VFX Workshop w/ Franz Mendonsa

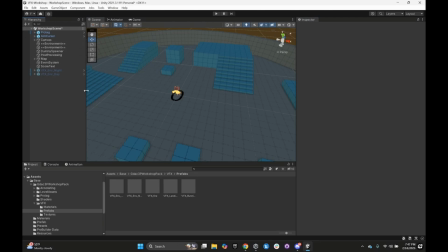And the trail renderer we have on the character actually.
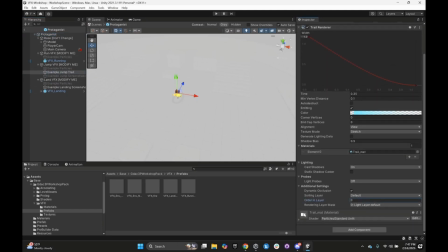This is a simple trail renderer. And on the material, it's that basic texture we saw. And you can play with these variables of like how long you want it to be on the character. It's width over time.
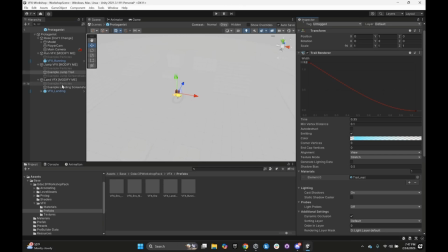So cool.
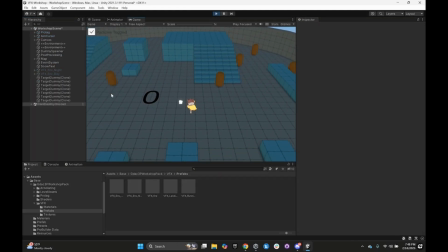All right, I'm going to go into one more phase with you guys and your indie projects or your you know that can just help you know push your game to the next level with VFX,
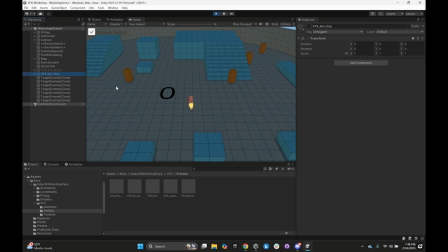and it's pretty simple. And so if you turn this VFX environment day on,
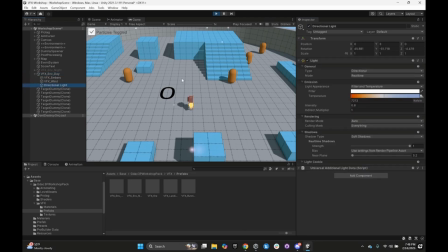it has a light in it, which I'm guessing you guys are familiar with lights.
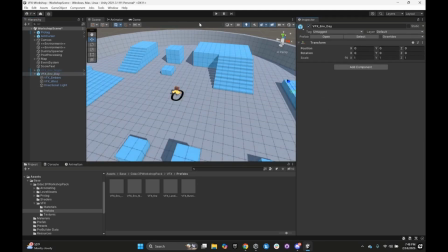Um, but additionally,
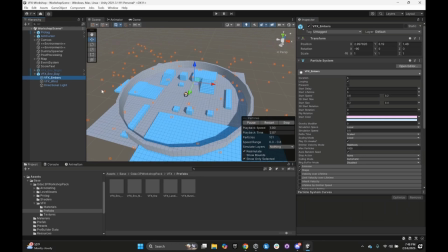it has this thing called VFX Embers and VFX Wind.
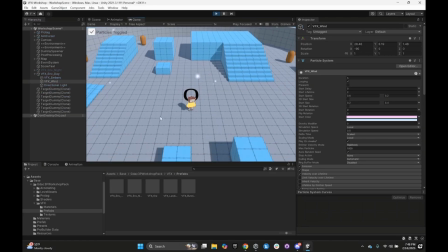And I'll go through how I made those two, but like, so now you just have these embers around. It feels a lot more inviting. This is slow tuft of wind. She's just in a happy place, jumping around, waving her arms around.
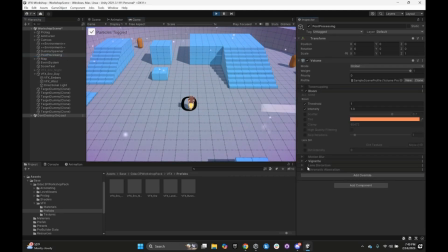And you could even um like on the post process, I added a few things to, like, make it feel even more calming. Like you put a slight vignette to like help with the mood you want to sell in it.
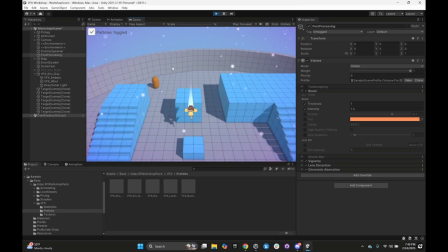Um, and adds a bit of feel to it.
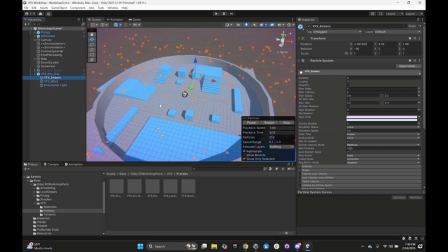So um with the embers over here, basically the heavy lifter is this thing called a shape.
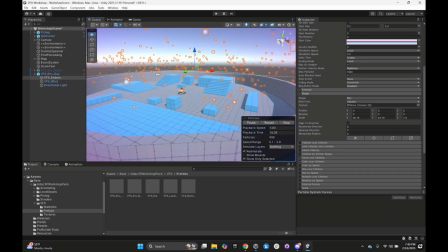The shape thing where I make it a big box. Um, we have this thing, color of a lifetime,
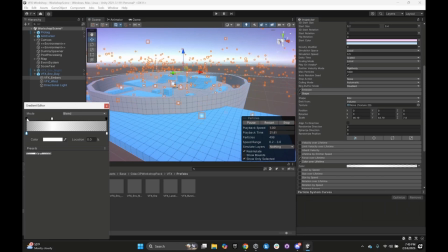where it just goes from 0 alpha to 100% back down.
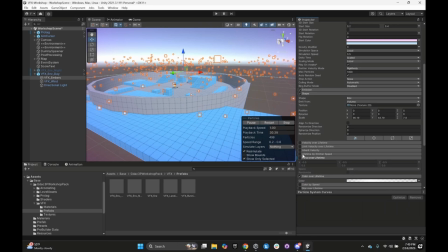And then we add like forces on it, which this is just think of putting acceleration in different. And so again, we go as randomization over here, goes from -5 to +5.
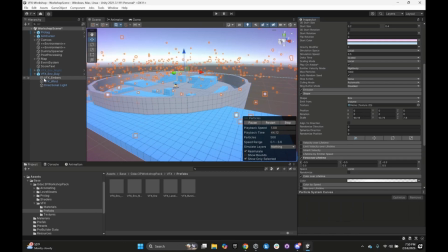And so each ember moves all over the place. And then these tufts of wind that you see,
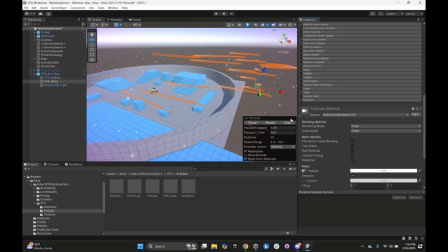I'll put multiple of them. Basically, they're a particle again that are moving. And then you add this system called the trail system. And now each particle gets its own trail renderer to it.
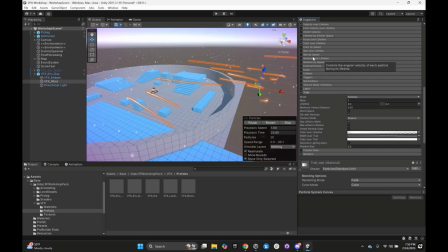And that helps sell a little bit of a wind feel to it.
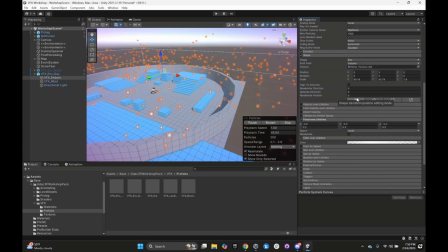Let's see. Cool. So that was and also things with particle systems that are a little bit helpful is like the embers.
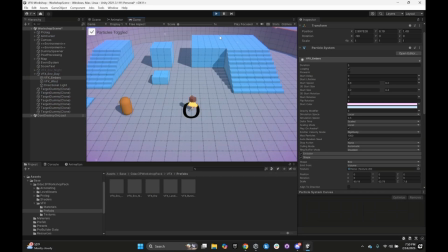So if I start the game right now, we don't see any embers, you start seeing them being generated.
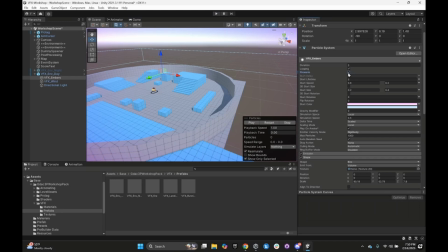Usually for a looping system, if you use the pre-warn thing in Unity, it basically goes mid simulation, it starts the game there.
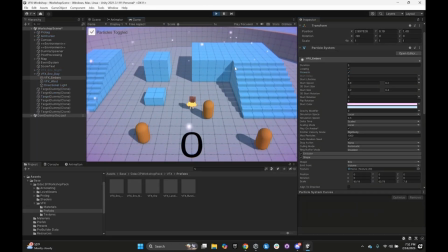So you have your embers from the start going on.
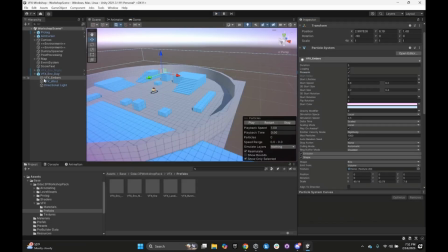And so using the same principles of everything we've gone through here,
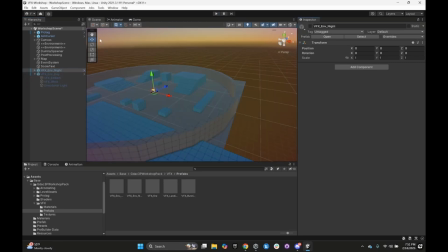we go the VFX nighttime thing,
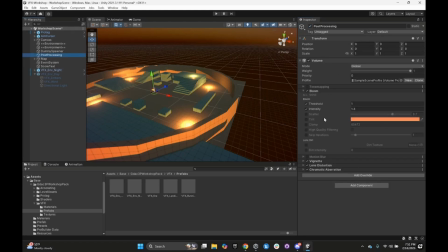and I'll change the post process, just a simple thing. I'll change the vignette to be a little bit more ominous in red.
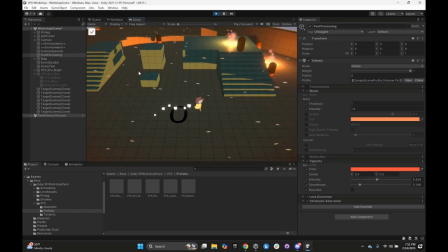And so these are the same embers, have them moving a lot faster. Like the wind tufts are moving faster.